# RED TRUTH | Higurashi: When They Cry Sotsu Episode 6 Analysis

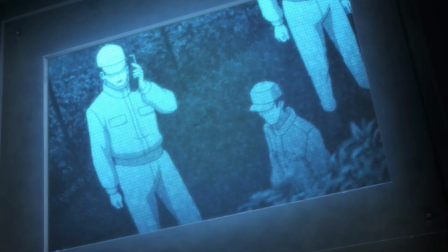[8:05]
So it wasn't even the police officers that Myon saw. It was Sarako.
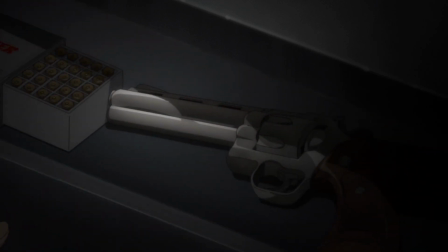[8:09]
I mean already suspicious just filled with just so much paranoia Mion immediately grabs her gun and goes to meet Sarako Mion of course
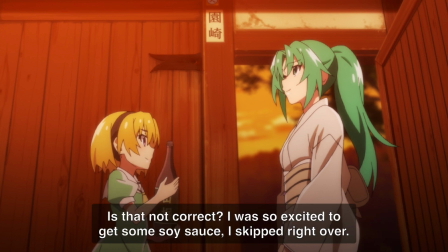[8:18]
greets Sarako at the door and lets her inside once Sarako tells her that she's just here to get some soy sauce seeing that only people keep coming inside and not
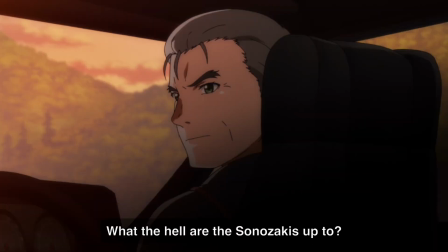[8:27]
outside Oishi is just becoming too nervous and concerned for the well-being of those people
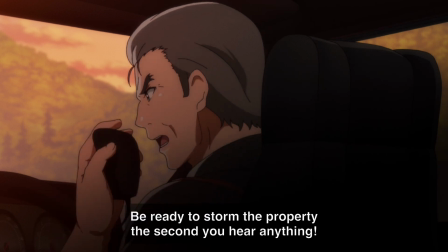[8:33]
so he decides to give the order to prepare to storm inside the premises and he's on his way there as well.
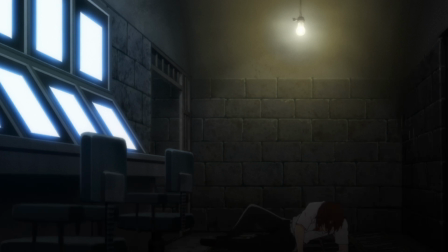[8:39]
We then get to see Keiichi knocking out the door and sees the police officers ready to storm inside the building.
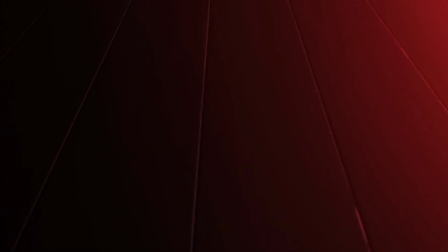[8:45]
And this is the last scene of the episode and it's so brilliant and terrifying at the same time.
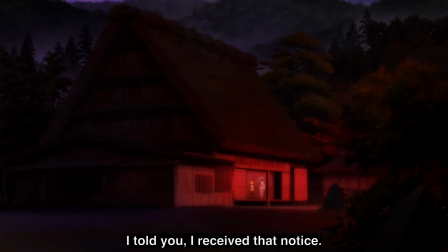[8:51]
We see Sarako and Mio walking together but the color of the background is a bright red like the color of blood.
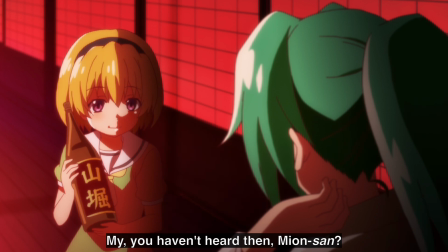[8:58]
This red color from the background has so much symbolism. Red is usually the color of truth, which fits this scene perfectly.
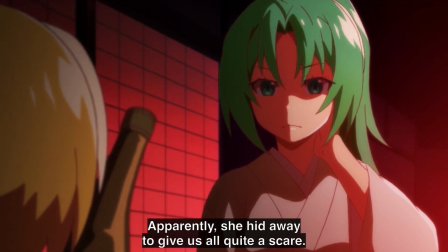[9:07]
But also, this color is showing Mion's mental state. This scene alone reminded me of Sumihoro Boshi,
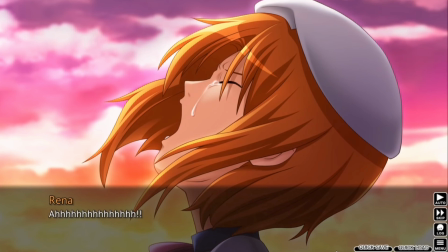[9:14]
when we switch to Rena's perspective, and we see that the text changes from white to a bright pink.
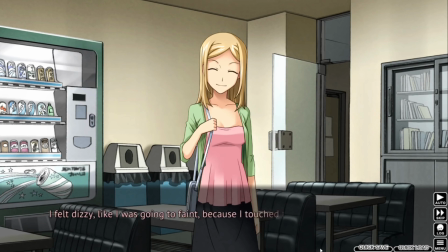[9:20]
And as the story progresses, the color slowly turns darker, showing her mental state.
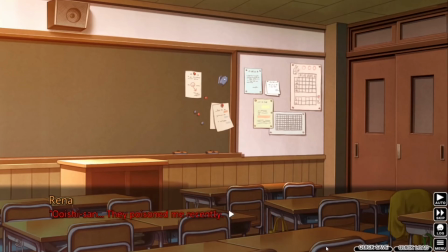[9:26]
And eventually, the color becomes a blood red. and I heard that this text color was used in Unimeco something called about red truth
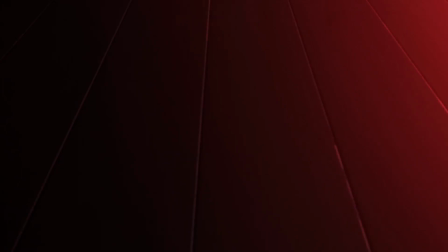[9:35]
so this scene alone is just so symbolic and I love the scene how it was
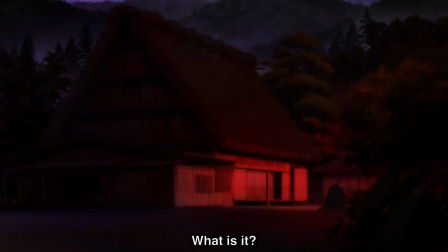[9:39]
portrayed the color just fits perfectly because we're learning the truth but also we're seeing Mion's mental state so back to this scene Mion starts questioning Sadako's real reasons for her being here to get soy sauce knowing that Rika is still missing.
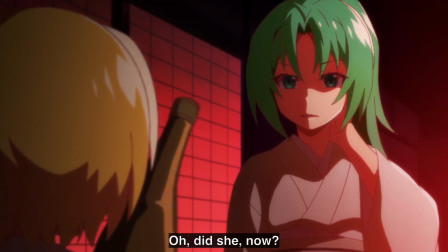[9:55]
Sara of course then lies to Mion to rather her and tells her that oh Rika came out of hiding and she's just here to celebrate.
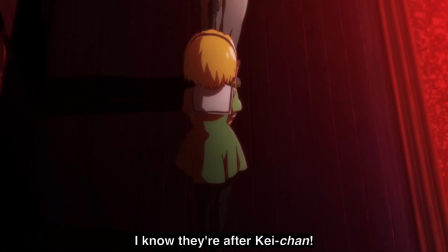[10:04]
Mion of course doesn't believe her lie and threatens her with her revolver. She demands to know who's in charge and who gave out the order to carry out the curse.
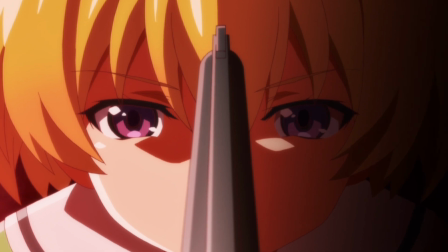[10:12]
Sara of course continues ignoring her questions and demands to know about Rika's whereabouts.
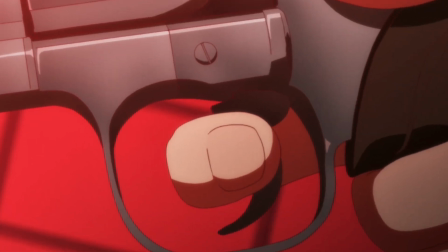[10:17]
Mion of course starts getting angry, frustrated and is ready to pull her trigger where Sarako is way faster and shoots Mion on the stomach.
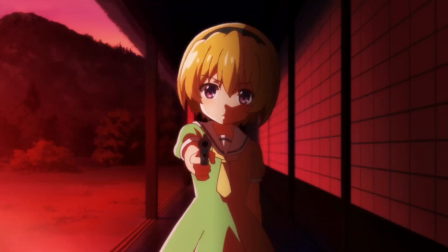[10:26]
Mion cannot believe this and Sarako starts bragging about her skills and
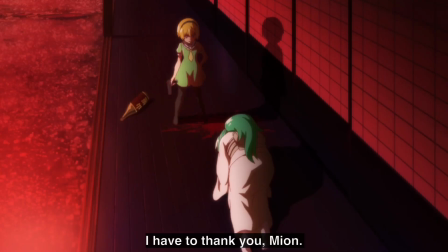[10:31]
she even says that she only has Mion to thank for teaching her how to shoot properly.
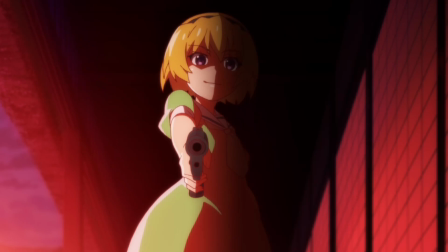[10:36]
Mion of course tries to get her gun but we see Sarako shooting her hand blowing up her fingers and kicks the gun away.
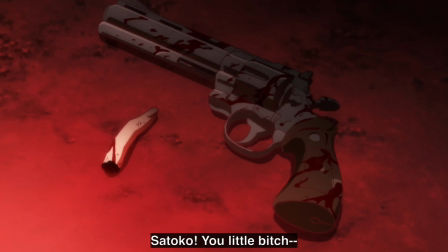[10:43]
Very very horrifying. I mean oh god.
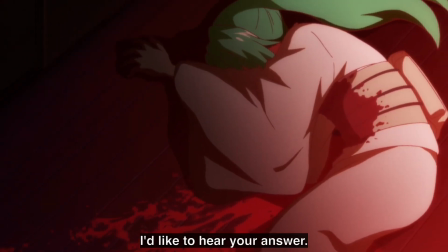[10:46]
We then get to see Sarako is easily able to overpower Mion as she still demands an answer to her question.
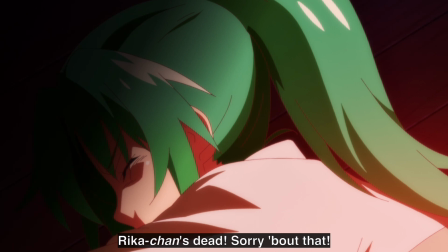[10:53]
Eventually, Mion tells Sarako that Rika is already dead and upon learning the truth, she shoots Mion and then herself.
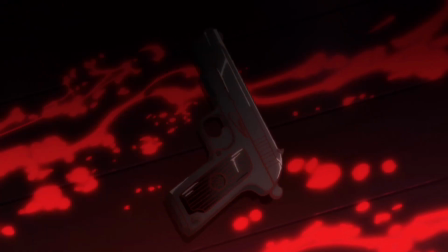[11:01]
Then the very last scene of this arc is the shot of Sarako and Mion's dead bodies on the floor with Sarako's gun in the middle.
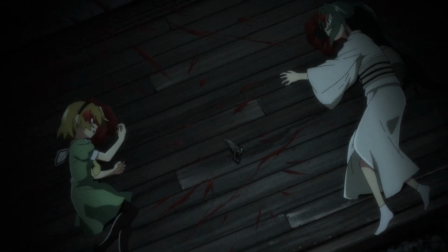[11:09]
And this is how the entire arc ends and this scene alone, my goodness, it gave me so much chills.
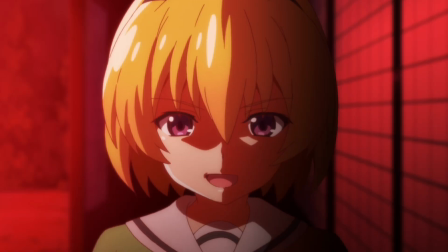[11:15]
It was so disturbing but phenomenally executed. I love that they added the color of blood red.
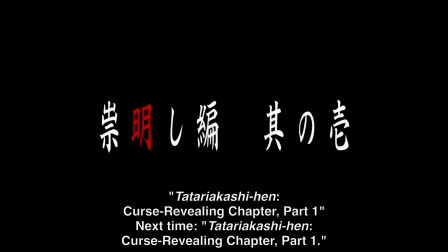[11:21]
Then after the episode ends, we learn that we're going to start the next arc which is called Tatari Akashi-hen and we're finally going to get some answers for the next arc.
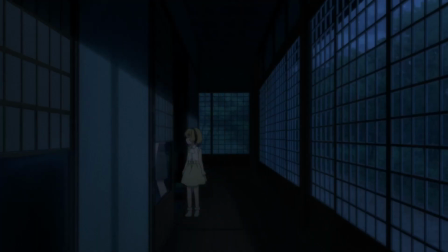[11:31]
As you know, the end of that arc has a pretty shocking revelation. We see Oishi with H173.
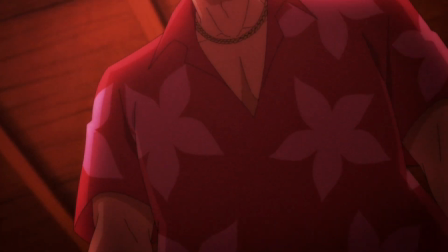[11:38]
We know that Tefe returns here.